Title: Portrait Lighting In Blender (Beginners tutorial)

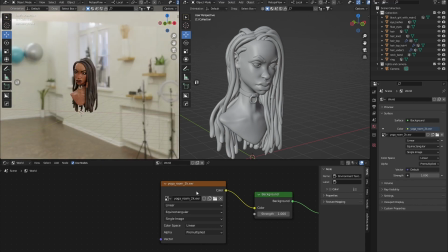4:07 So this is what usually you're going to get when you do this, when you do what I just did. So how do we turn this HDR? We're going to go to Shift A, we're going to go to search, and we're going to type mapping.
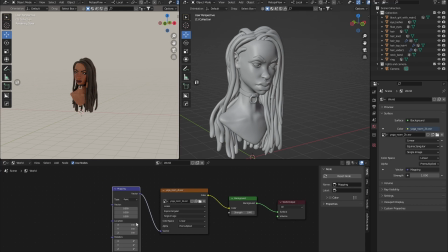4:23 Sorry, this is really basic stuff right here, guys. I just want to show you guys how to light the basic characters. So in case this is too rudimentary for you, you can skip. And we're going to go to texture coordinates
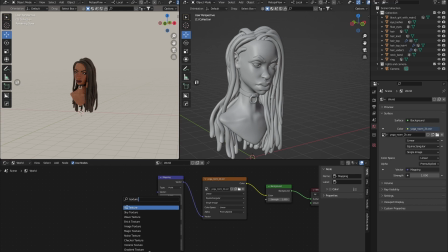and vector.
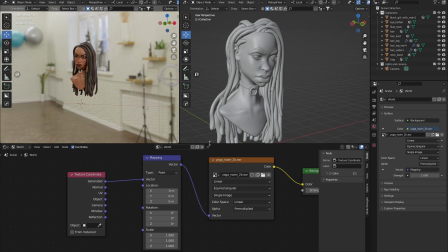4:49 So now we want to turn this HDR so we can actually affect the lighting.
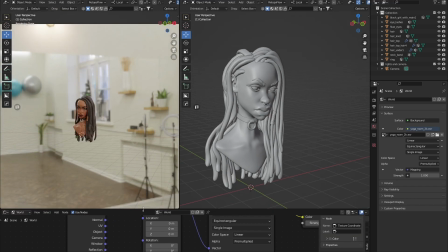4:57 So for example, yeah, let me do this.
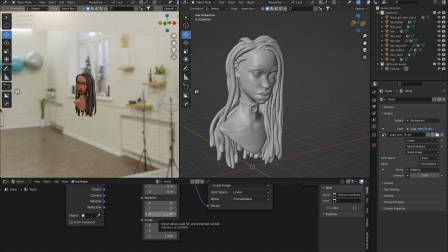5:05 One sec. Let me take the rotation on the z-axis, and you can see we are turning the HDRI.
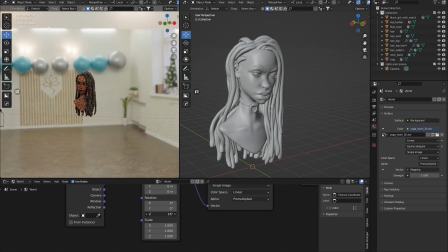5:11 So there's a light here, I think. Yeah.
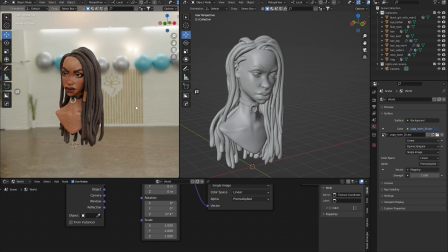5:18 Let me see. Yeah, this light here, it's
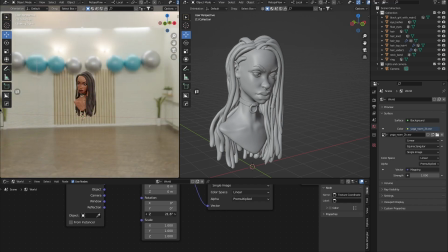5:28 there's 3 lights here.
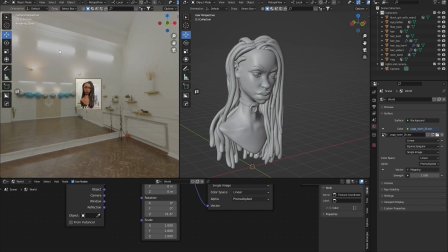5:31 If we press 0, okay, we press 0, you can see the 3 lights I'm talking about. Now, if we turn this down this way so that it can be back in the character,
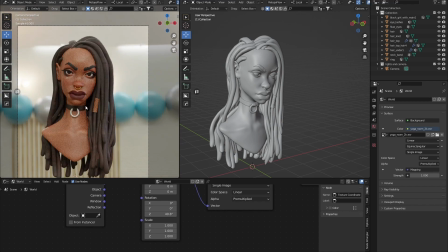5:44 and we render real quick.
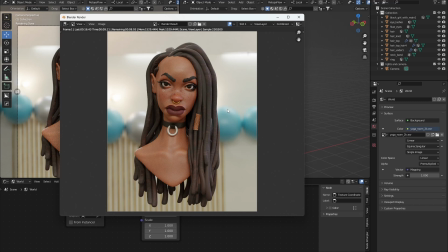5:53 So we can see that light rimming this character here. So you can see the power of the image that we just downloaded from Aven.hdri, or whatever the site name is. And already it's looking beautiful. But we really want to push this to where it looks amazing.
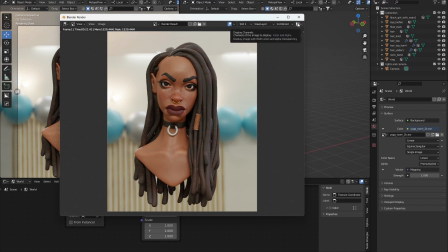6:09 So you can actually do this. Some people might be satisfied with this, like this looks cool, but not to me.
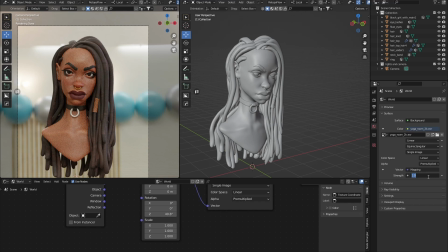6:14 So let's push this. So first of all, I'm going to tone this down because I don't really want the HDRI to really be the primary source of lighting.
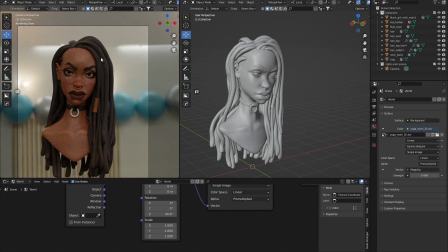6:23 So I'm going to take this down to 0.4. And now we see dim, so we don't have really cool brightness. We want to light this character with Blender's lighting tools.
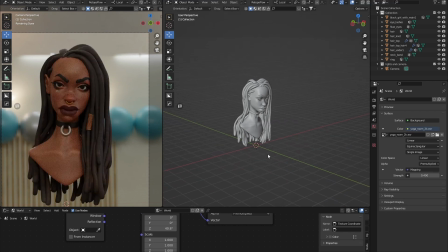6:36 So the HDR lighting, I'm using it as a base light. I need the image to actually bounce off these characters to actually give sense of realism and sense of texture. Because in the real world, things bounce around. When we're in the room, the color of the room bounces on you.
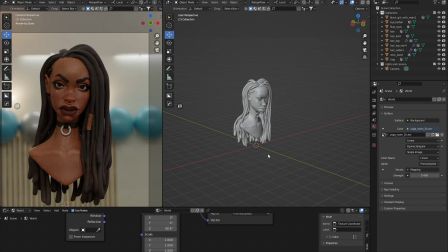6:52 So I want to make it look as if this character is in the room. That's why I need the HDRI. So, but I don't want it to be so bright. I don't want the big lights in the scene to actually affect that. So I'm just going to go Shift A, and I'm going to go to lighting, going to area lights.
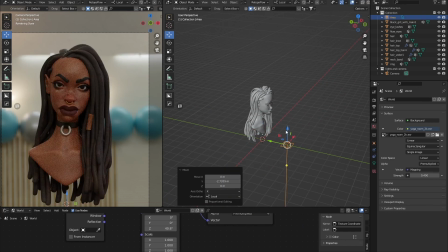7:09 This is actually one of the best light. I think you can light anything with this light. Usually just use this light. So go to light, and we change this to rectangle, so because we really want to really play with the shapes of this light. So I'm going to go to rotation,
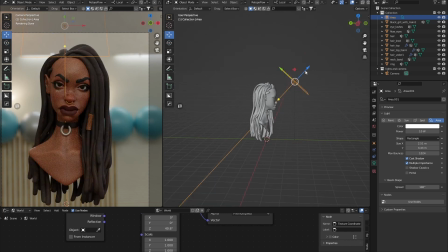7:27 get it to a 45-degree angle kinda, and just rotate this. Yeah. So we can't really see what this light is doing, which is messed up.
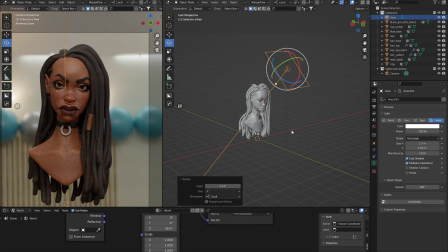7:47 So we can take this to like 100. I think it should be brighter, maybe 200. It's getting there. 300. Yep, that works.
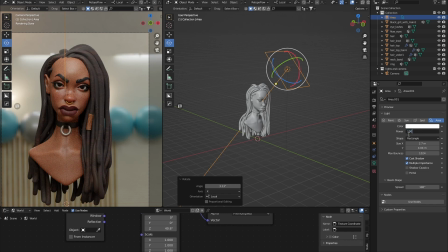8:00 There's something you can do with Blender. You can say 100 times 3, which is cool. Like, that's really cool. It just takes it to 300, or you can just put that to times 4.